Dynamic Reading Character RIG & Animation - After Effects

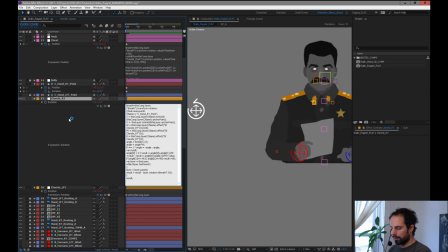And then I just stuck it in at the end. And what that allowed me to do, oh, it shouldn't, good to know.
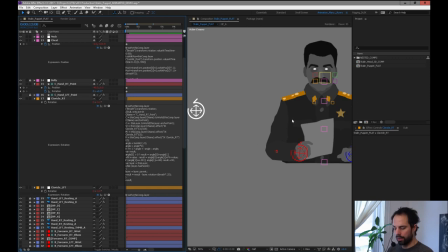What it allowed me to do is sort of commandeer this little clavicle and add my own values to it. So that was, so I could actually add a breathing function on top of it and still maintain the functionality of this.
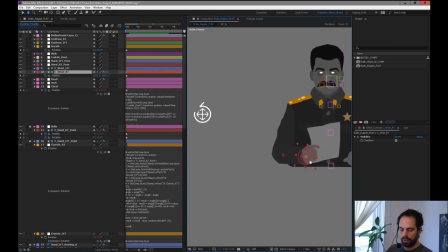The other thing I want to show you, which maybe you noticed, is that this controller here, which is the IK controller for the arm, see, and you can see it moving and changing the clavicle. In order to use the clavicle's influence, I made this controller here
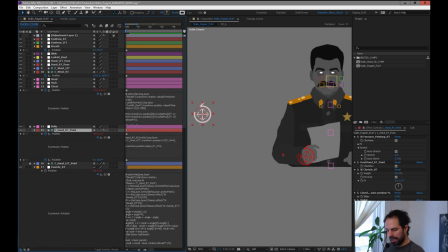adopt the X and Y position right here, as you can see, of this guy. So there's sort of, it's sort of just taking over. It's kind of a quick and dirty way to like get that clavicle working, because the math and the stuff is so complicated. I didn't even want to touch this and try to figure out how this worked. So I'm just commandeering it and getting all that movement from the character.
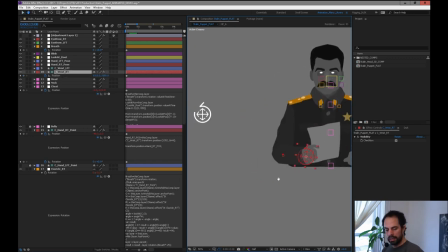So the last thing I want to touch on this guy really quick,
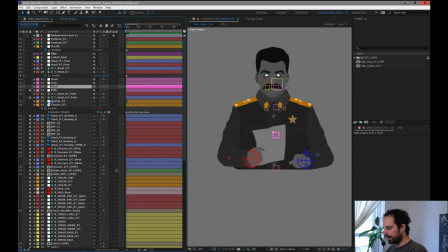for the idea of how to get the movement, the believability out of this character, and a bit of the mass, is all about time, doing some time shifts on it.
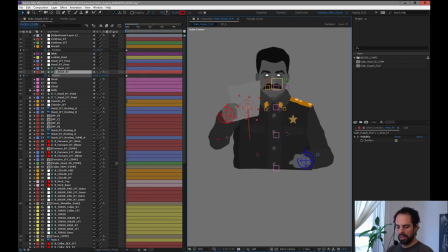So what I'll show you is, so as you can see, this character, as he's moving around, all these other joints are kind of doing other things. These are my primary joints where most of my code is. This character is made up of a number of pieces,
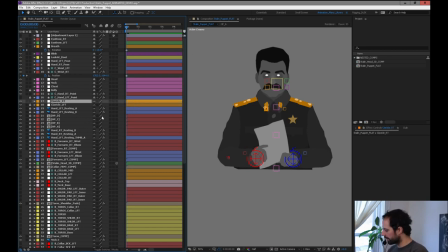but those pieces are all, they're all kind of, they're puppet tools, they're puppet pins, like little pins in his back and his shoulders and all that kind of
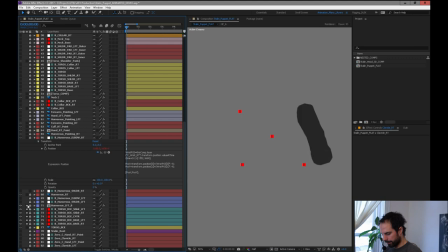stuff. So you can see here, let's just take a look at this stuff really quick. So these are just the pins on his back.
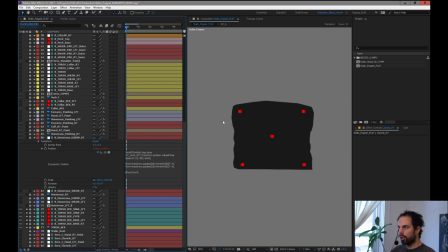They're all just parented to different things. I have the code really only being driven from a couple of different places, but all the different layers on his body are these pins, these puppet pins that are created into it. And you can check it out how I made this in the previous video. These pins are just actually being pulled around because they're parented to other objects.
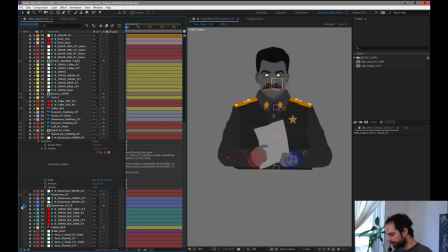So there's really no code on any of them. It's mostly just these main guys right here. So on these guys, these are my primary controllers. So let's just get in here and make them move around. So you can see this is what I'm using to kind of control his head and his neck.
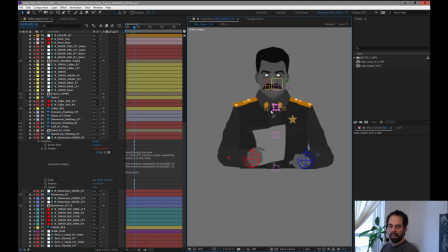So that one can go up and down. These can be animated manually, or they can be animated with code. They're sort of a mix of both.
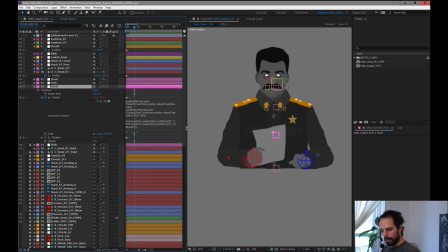So if you take a look up here, just want to show you, this is a really pretty standard approach I usually take.
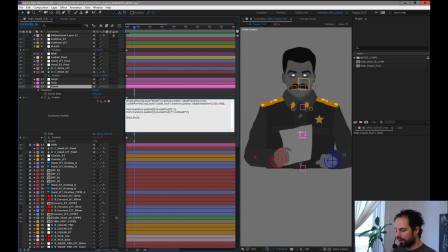It's really not that complicated. I've defined the breath variable, and that's just looking at the rotation value of this breath guy right here.
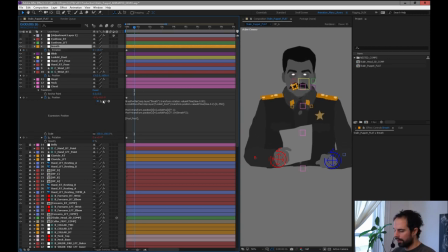So any animation that comes off this guy is going to affect the position of this chest piece.
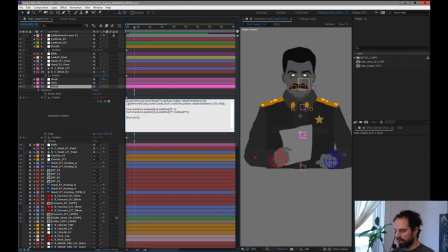And then I've also taken the look at position. So I'm just looking at this controller here.
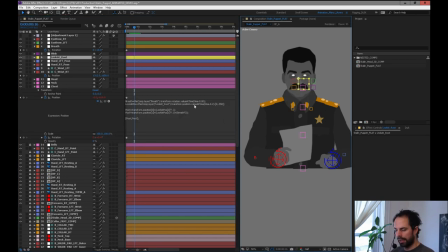Where is it? What's it doing? And I'm just tracking that. And then I'm subtracting at starting point.
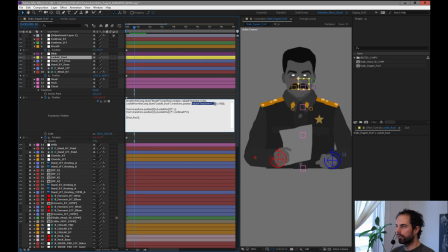But you might see this like this here, this value at time is really important for me. And this is how I make it so all the movement doesn't happen at once. So if I add this little dot value at time and I'm subtracting 0.2, I don't know if it's 0.2 seconds or what I'm subtracting exactly,
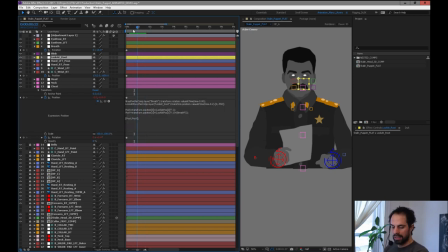but if I go time minus 0.2, what that does is it slows down the reaction of this body piece. So let me just show you really quick.
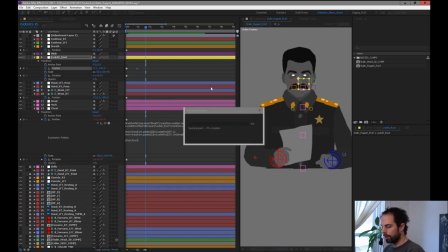If I animate this position here and then I go here and I pull this over really quick, and let's just render that out. So I'm just going to just do this really quick. What we should see
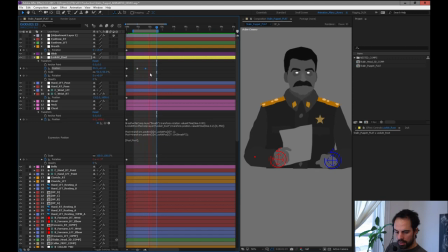is even after we've passed the keyframe, there's a slight time where everything still keeps moving. It's pretty subtle. You could exaggerate this even more. And I usually think the bigger the characters, the more I exaggerate this time shift.
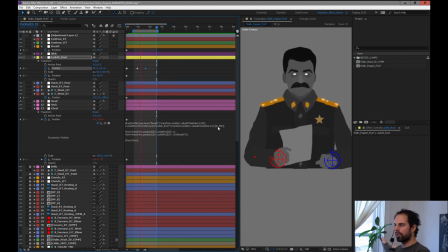It's just a good way to create drag and secondary motions that kind of that fall behind the lead of the driving force, right? So he's looking around, his body settles a little bit after he does.
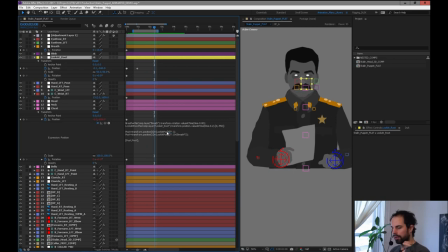Now, an ideal way to approach this is to create what's called a linear interpolation and slow down the speed of the movement.
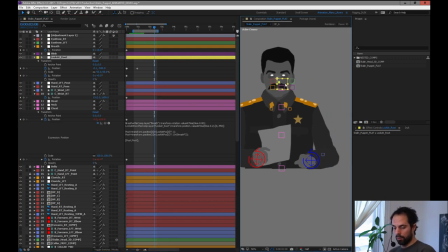So if this look at point moves really fast, for instance, that the body would move slower. Instead of just a value at time delay, you would actually slow down the value. It's a lot more math, and it's a little bit more tricky for me at this point.
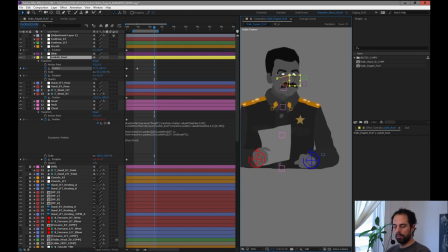So I didn't bother. Just for the nature of the character, what I was doing was moving fine. So you could use what they call a lerp to change how quickly it goes from this value to this value and have it be slower.
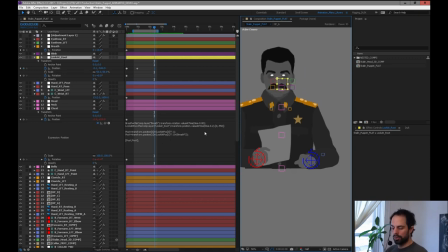And the slower it goes, the more mass it feels like it has. But you can also a way to cheat that with a simple little thing here is just to add a time offset. So actually, as you go up the body, let's just check this one here. I think it's in position. I actually reduce the offset of the time, so anything I'm doing with time,
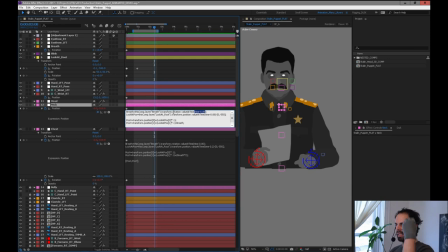I will move as the mass decreases, like so the chest is heavier, the core of the body's heavy, so that will have each piece will move slower and slower or lag behind more and more as it gets heavier and
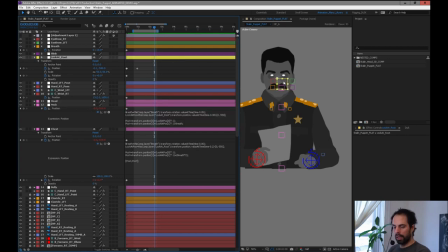heavier. So the head, my general rule of thumb is with the head, everything moves instantaneously. If this guy had pupils, the pupils would follow this look at thing to the second, like to the instant. And then the head would lag behind by just like a little bit, just by like 0.02 or 0.03.
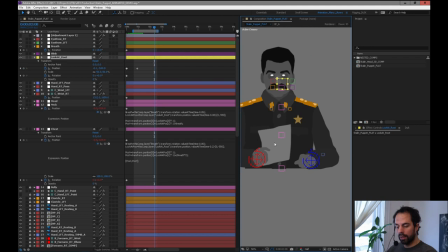And then as we move down the body, it lags even more and more as the mass increases. So it gives you a little bit more of a natural sense that the eyes have zero mass, so they move really quick, and the head's a little bit bigger. And then when you have a really cartoony character, you can slow the head down, and he has a giant head,
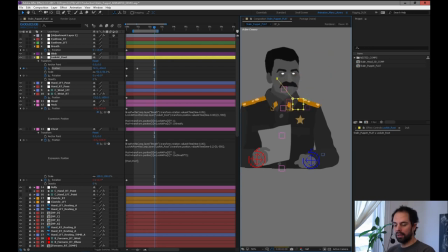you can slow the head down even more really quickly and dynamically just by increasing that time delay. Okay, so hopefully that helps a little bit, shows a little bit of what's going on.
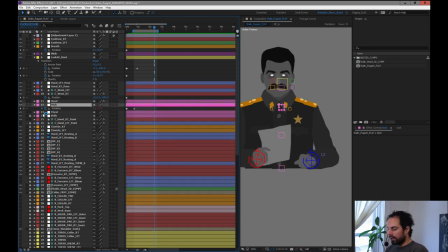It's all pretty basic stuff. I have a little bit of math in the rotations of these things,
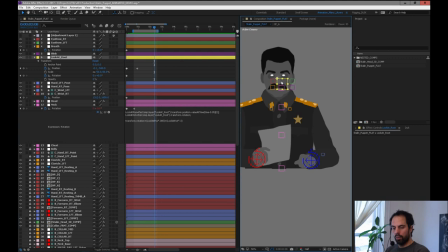and basically what this is doing is what I have happening is as he looks over this way, just to add because of his motions, I needed to loosen him up a little bit, so I added a rotation based on the look at. So when he looks this way, his chest rotates slightly that way,
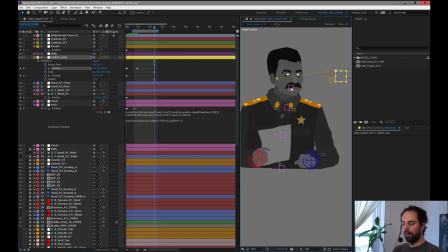and then his neck rotates slightly that way, but his head always stays up. So what I did with his head controller is I applied, if you go here to Duic
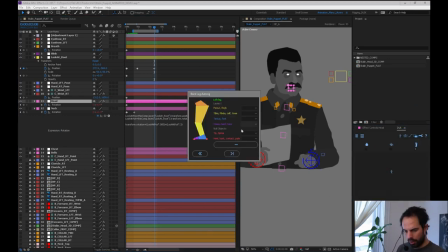and you go in out of auto rig, we don't want to be in auto rig, we want to be here.
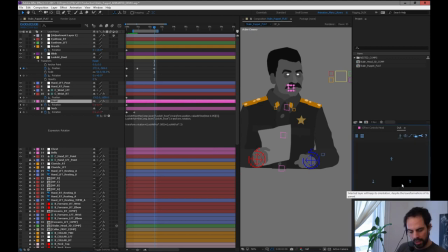You can apply this little guy right here, which is a it's an orientation. It keeps the orientation locked. So you can just select what you want and you click this. And what'll happen is that object, no matter what it's parented to, will not rotate unless you rotate it yourself.
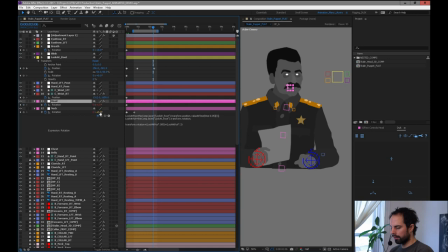Whoops. So his head, for instance, it won't rotate. So if I rotate the neck, you can see his head always just stays up. This is important because heads don't usually flop all over the place by themselves. Usually they try to stay fairly stationary or focused on whatever they're looking at.
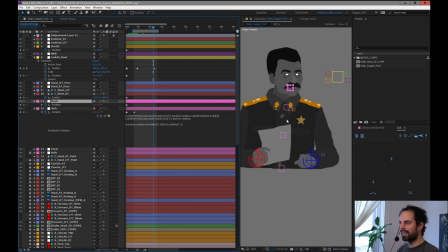So this kind of orient control on the head is really important. I use it in walks and runs a lot because your head isn't bouncing up and down. It tries to stay pretty level. Your world tries to stabilize. So it's kind of important to animate this. Plus, you don't want to have to counter key. And counter keying means that if you do a rotation here, for instance,
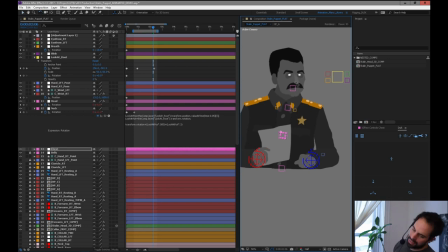and you rotate the chest, and the head then rotates down, you don't want to have to create new keyframes to push that head back every time. So it can create really messy animation. Let me just get rid of these keys here. Okay, so I think I don't want to go like bore you to death with all these details.
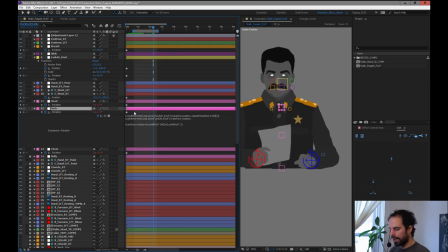I just want to show the last thing I want to show is how I animated this guy, and then we'll move into the other stuff that I have to work on today. So let's just take a look. I'm going to show you how I usually work with the animation. Because again, not much of an animator.
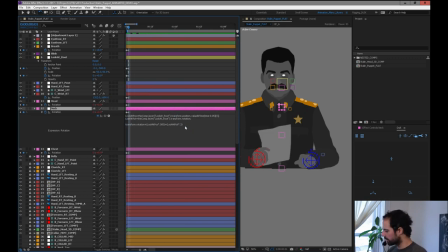I like to try to find ways to move the animation along as quickly as possible and give me as many options as possible.